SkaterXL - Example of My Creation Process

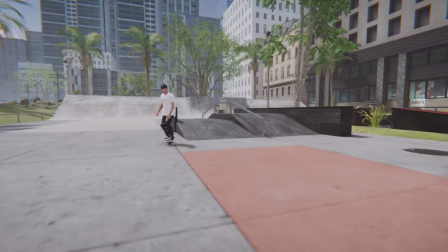I didn't think you would catch the full like pinch right there. I thought that like looked pretty tight, and I think this might be at the point where I decided, okay, yeah,
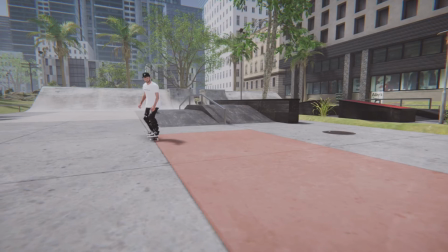capturing like the skater coming into me being in front of him, was like definitely the way to go.
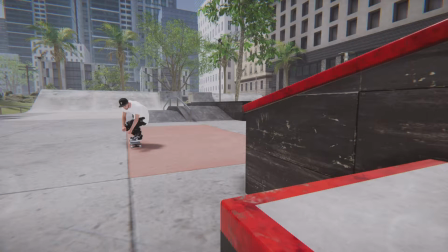So, and now I'm trying to like figure out, my first point is
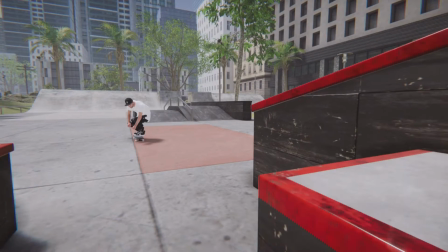like popping up onto the ledge,
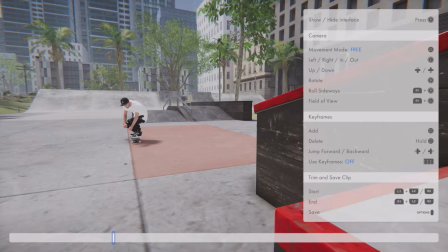and I wanted to make sure that I like caught the ledge in the foreground during the pop so you can kind of see the target that I was aiming for.
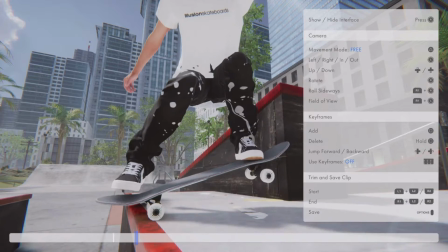And then at this point I'm trying to put another keyframe kind of right when I land.
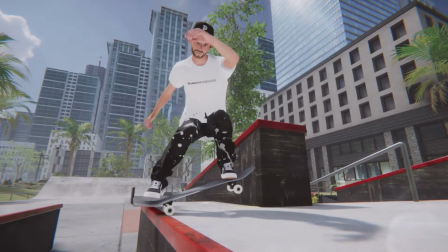So like I wanted a good like kind of zoomed in
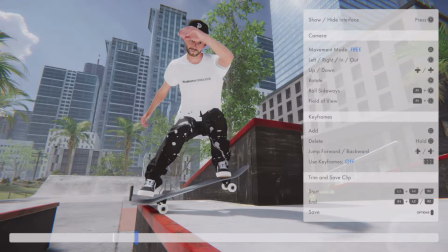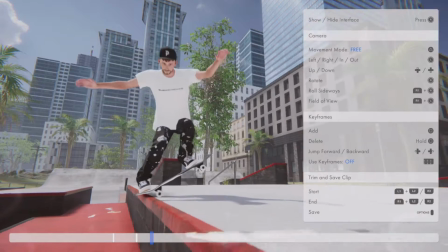kind of showing like how the grind locked in.
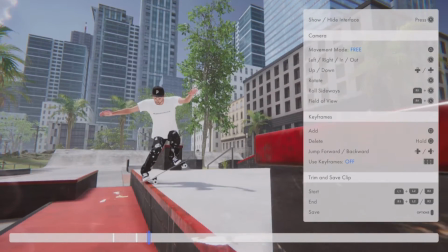And then, so I got those 2 steps, and then next kind of key point in the trick is popping up to the other ledge.
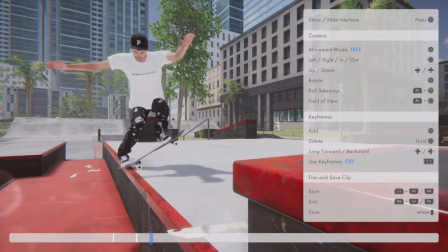So again, same kind of principle.
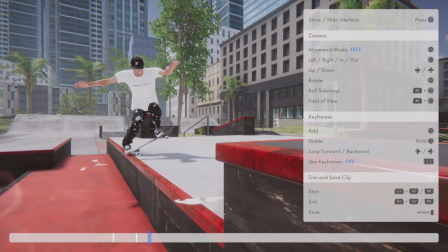I wanted to try to get the top ledge in the foreground so you can kind of see beforehand where I was kind of going.
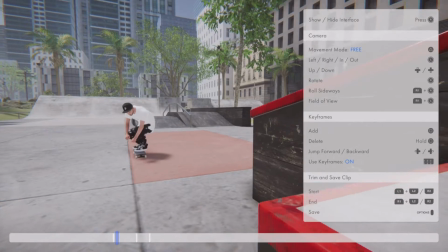And it's all happening pretty quick. So now when you play it back,
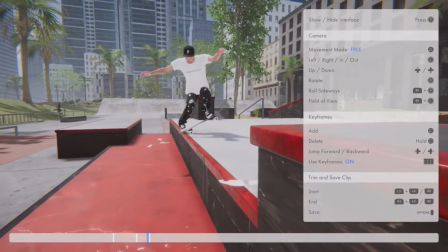the game will automatically transition from one frame to the other and will move the camera kind of smoothly. So at this point, I'm just kind of taking a look to see if there are any kind of like really
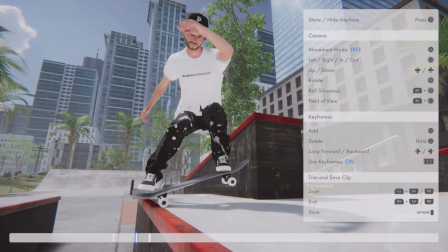fast pans or zooms that don't kind of look super like natural, I guess.
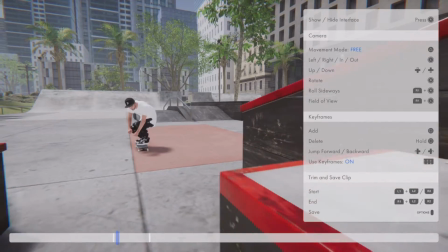So I didn't like how fast
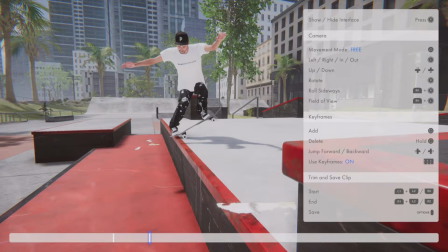it transitioned from me popping from the second or for the first to the second.
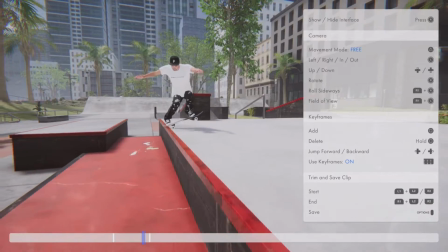So I took the middle keyframe out and tried to let the game kind of like smoothly do it for me.
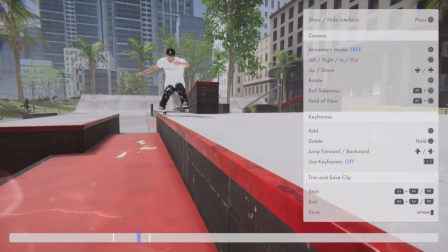And yeah, I was just playing around with the height,
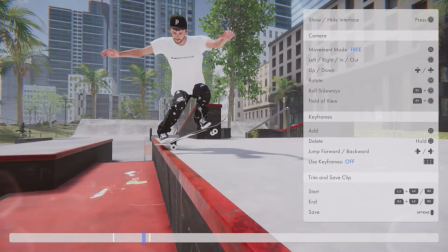and I really wanted to get in a little closer on the grind so you can kind of see it in a little more detail rather than be far back.
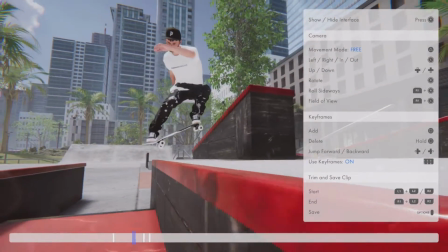It ended up not being a blunt slide by the game's definition, but I would kind of dispute that, I guess.
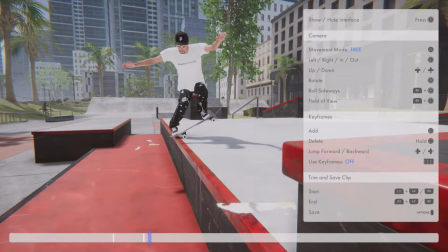I guess they call it a tail slide. I don't see it, not from that angle.
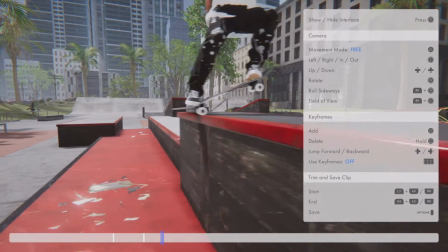And then now I'm pretty happy with that part, and I'm working on how does it look when I pop up to the second ledge,
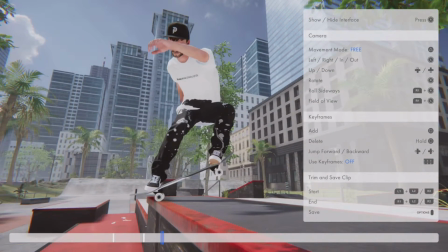and I really wanted to kind of come out from the ledge a little bit to kind of like capture how I kind of tweaked it to the side.
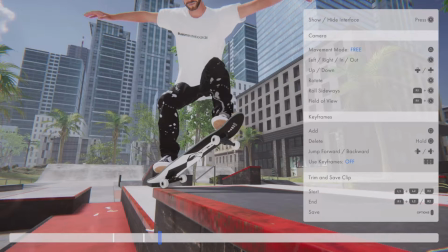So this is kind of that, and then I was debating on whether I should come in closer on this
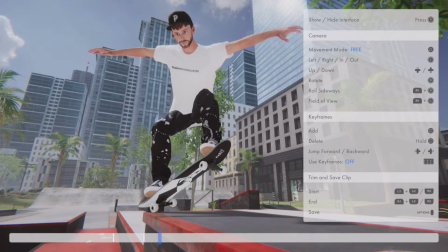landing and kind of change the view up or kind of stay consistently a bit ahead.
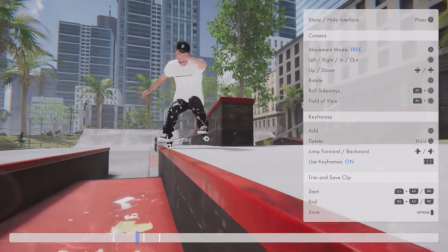So we're taking a look in kind of a little bit of slow-mo,
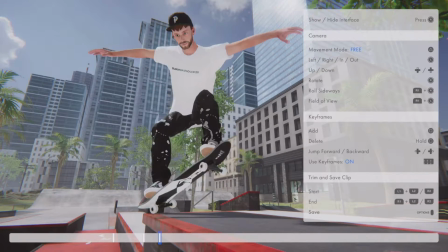and then I wanted to try to like catch the board a little more coming up that second ledge.
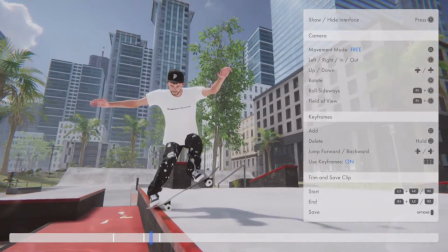So if I remember right, I wasn't initially super happy with this.
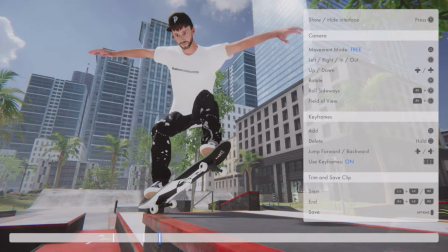So there we go, we're kind of up.
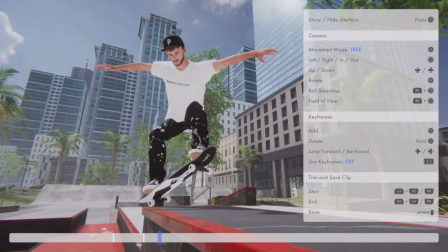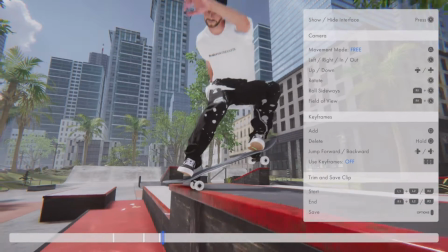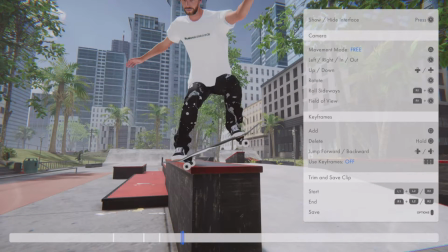And now we're going to figure out what happens when I come off of the final ledge.
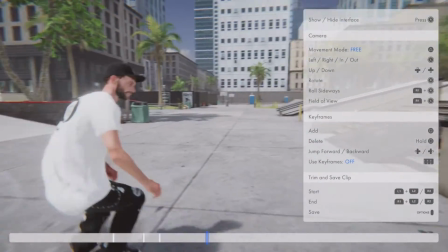So most times when I kind of like,
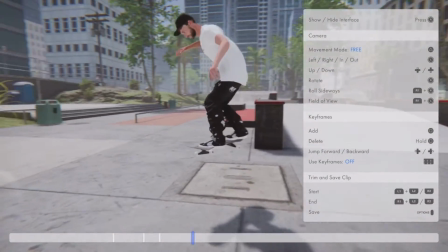and then also I was kind of seeing like which direction I was when I did the last trick, the big spin.
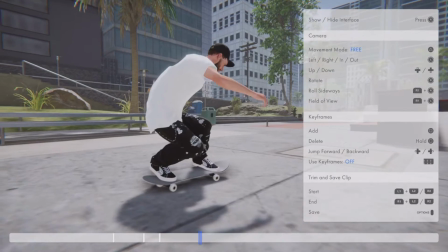So most times when I come out of something or when I end something, I like to be kind of like facing the skater rather than seeing his back.
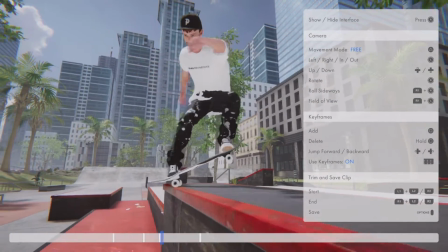So I changed my position here so that, you know, I'm moving,
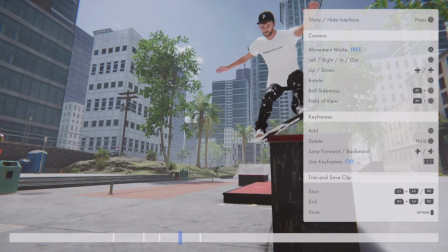but I'm also moving to my right so that I catch his kind of face when he comes off the ledge.
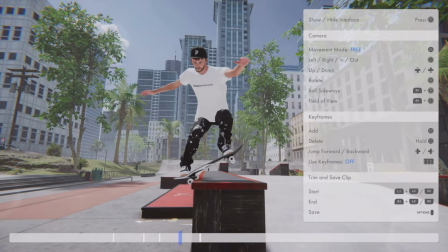And I didn't like the camera kind of panned down low pretty early,
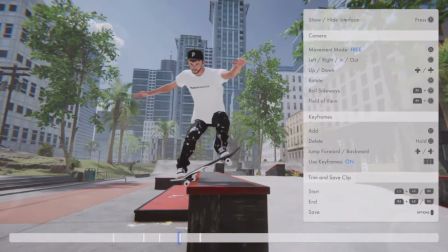so I had to put another keyframe to make sure I was all the way on top of the ledge until the very end,
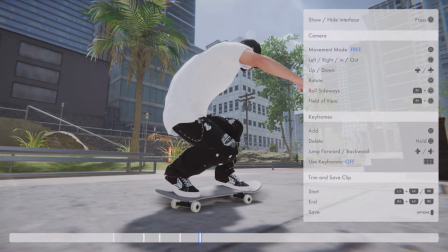and then I was pretty happy with that. So I landed pretty close up shot on the skater,
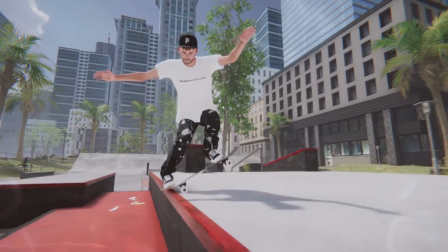had to reposition a little bit just so like I got like most of his head in the shot,
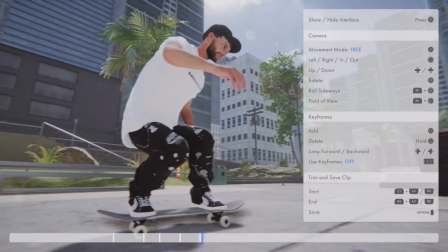and I think I was pretty happy with that. And now it's how do I shoot the last shot.
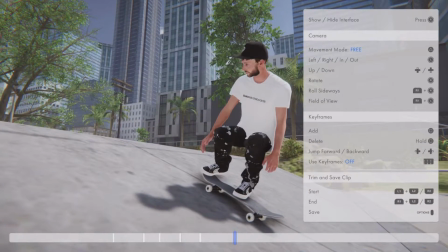So definitely gonna stay on his, you know, this side, because there's no way I can get over the other side quick.
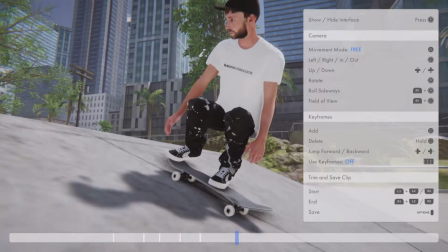And kind of the beginning part of the trick is kind of like the bread and butter for catching this, I guess.
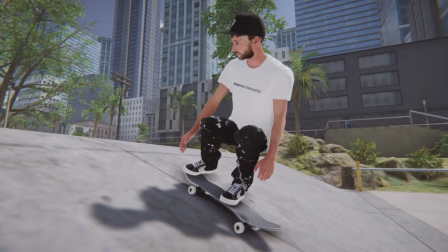So trying to get in as close as possible for detail while keeping like the whole skater in the frame.
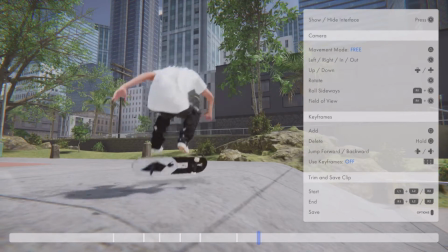So I caught the very beginning of the trick, and then we got to figure out how to catch the end of it.
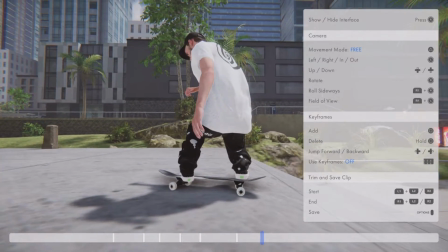So wasn't sure kind of how far to come up the hill, but I decided I was going to come up like pretty kind of close and directly on the side,
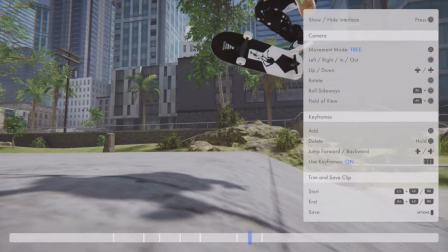and then I was pretty happy with that as far as like a first like keyframe.
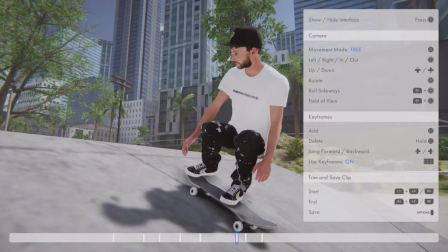So the only problem is I wanted to catch him up in the air, so I had to set another keyframe up so that the camera would pan up and catch him.
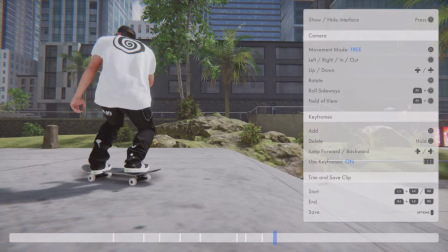Some people only like to catch the board, and then I noticed there's like a little twitch at the end right there.
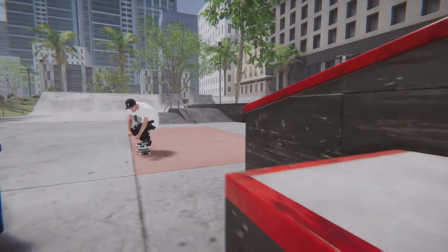That was like a little glitch with the game, or I hit some kind of weird surface.
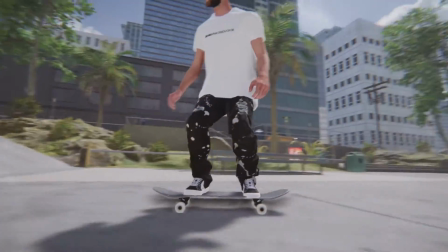So here's kind of like first dry run of coming off the ledge.
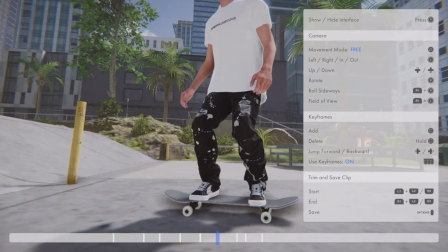I noticed that the skater's head fell out of frame, so
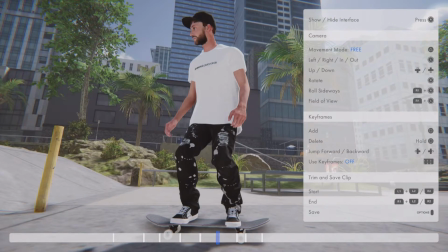I added another keyframe in the middle of that so that the camera would pan up a little bit and catch his head.
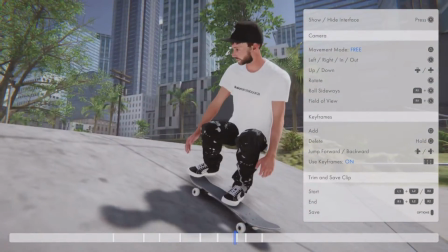And then coming up the ledge, I'm okay with like a little bit of the hat clipping out because the board is more important.
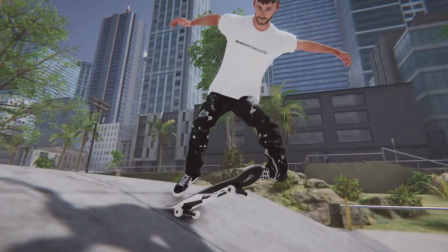And then landed, and I was like, you know what, it's pretty good, but
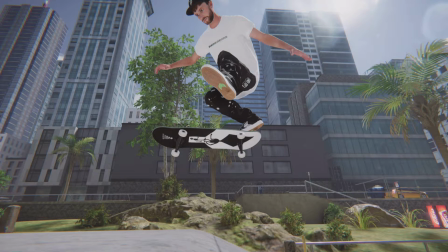the landing, I think I want it to be a bit closer and further up.
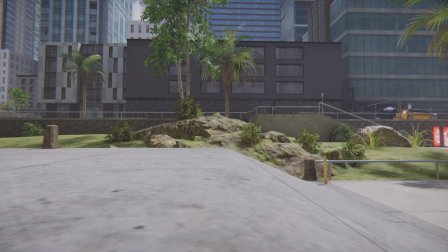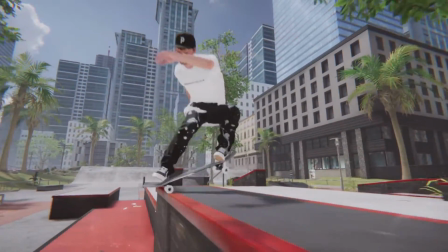So at this point, we back it all the way up, see it in real motion,
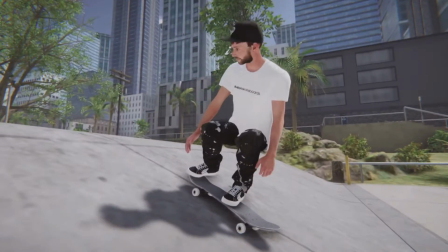and yeah, I think we pretty much nailed it at this point.
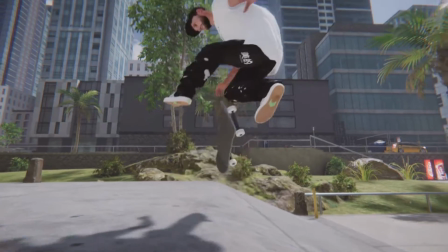So I was questioning on whether I should show the last flip in slow motion,
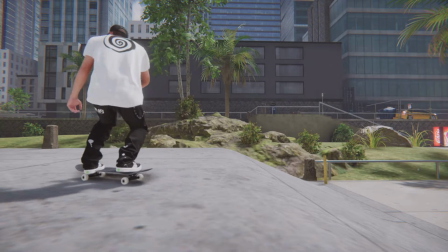but then I noticed right there kind of a sketchy landing, so I think slow motion is out of the picture.
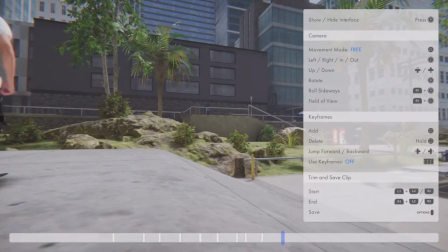So if I did it in fast motion, no one else would really catch it because it's so fast.
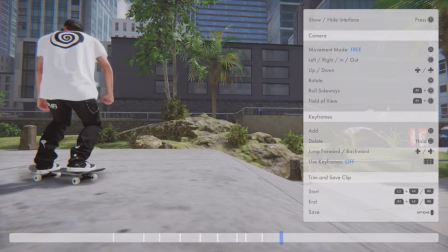And then I was deciding what to do about the little hitch there, and
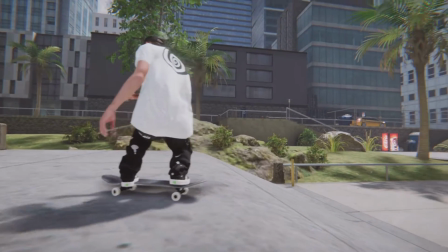figured I can pan the camera away and then you wouldn't see the hitch.
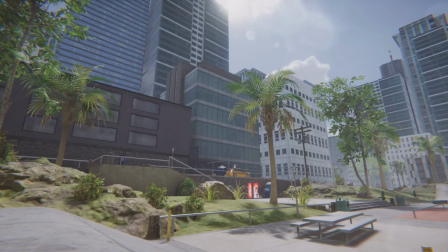And I noticed it happened really quick right there, so
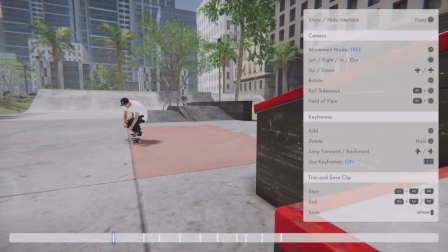I tested kind of slowing it down with the triggers on my playback, and that's what I ended up going with.
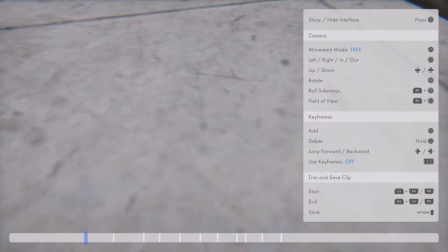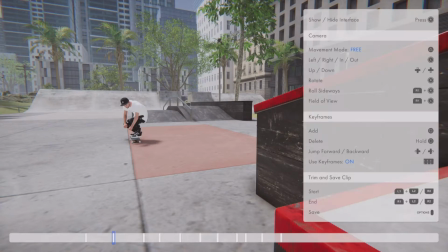So now we're figuring out, we got the full clip, we got the ending.
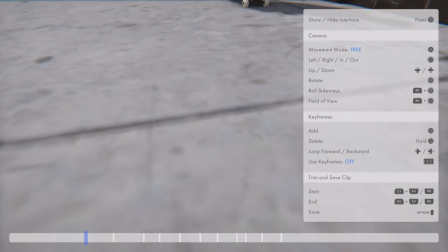Now I wanted to try to add some sizzle to the beginning. So, you know, a couple options.
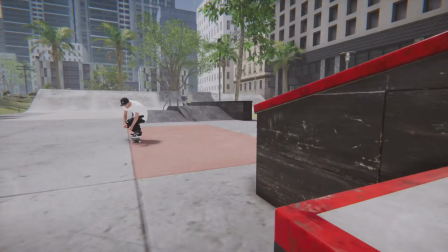The first one that came to mind was focus at the ground and have it pan up at the skater.
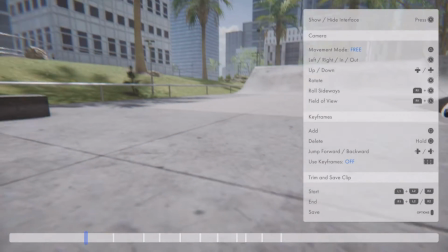You know, I'm doing this right here and didn't really like that at all.
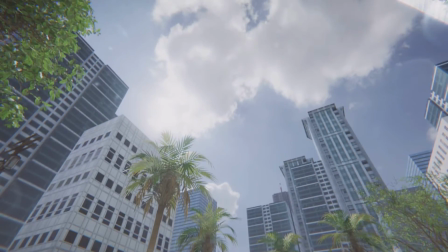So decided, well, if not down, then let's take a look up in the sky. Cool skyline and palm trees. A little more interesting to look at.
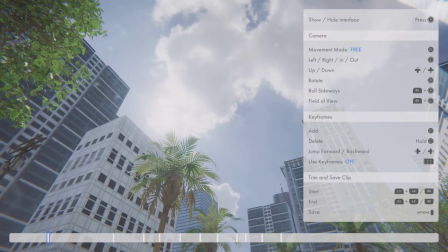And then I liked that pan, but I thought like it came in a little high.
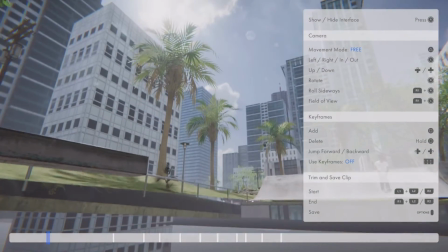It kind of looked like a drone cam more than a like person holding the cam, which is kind of the goal.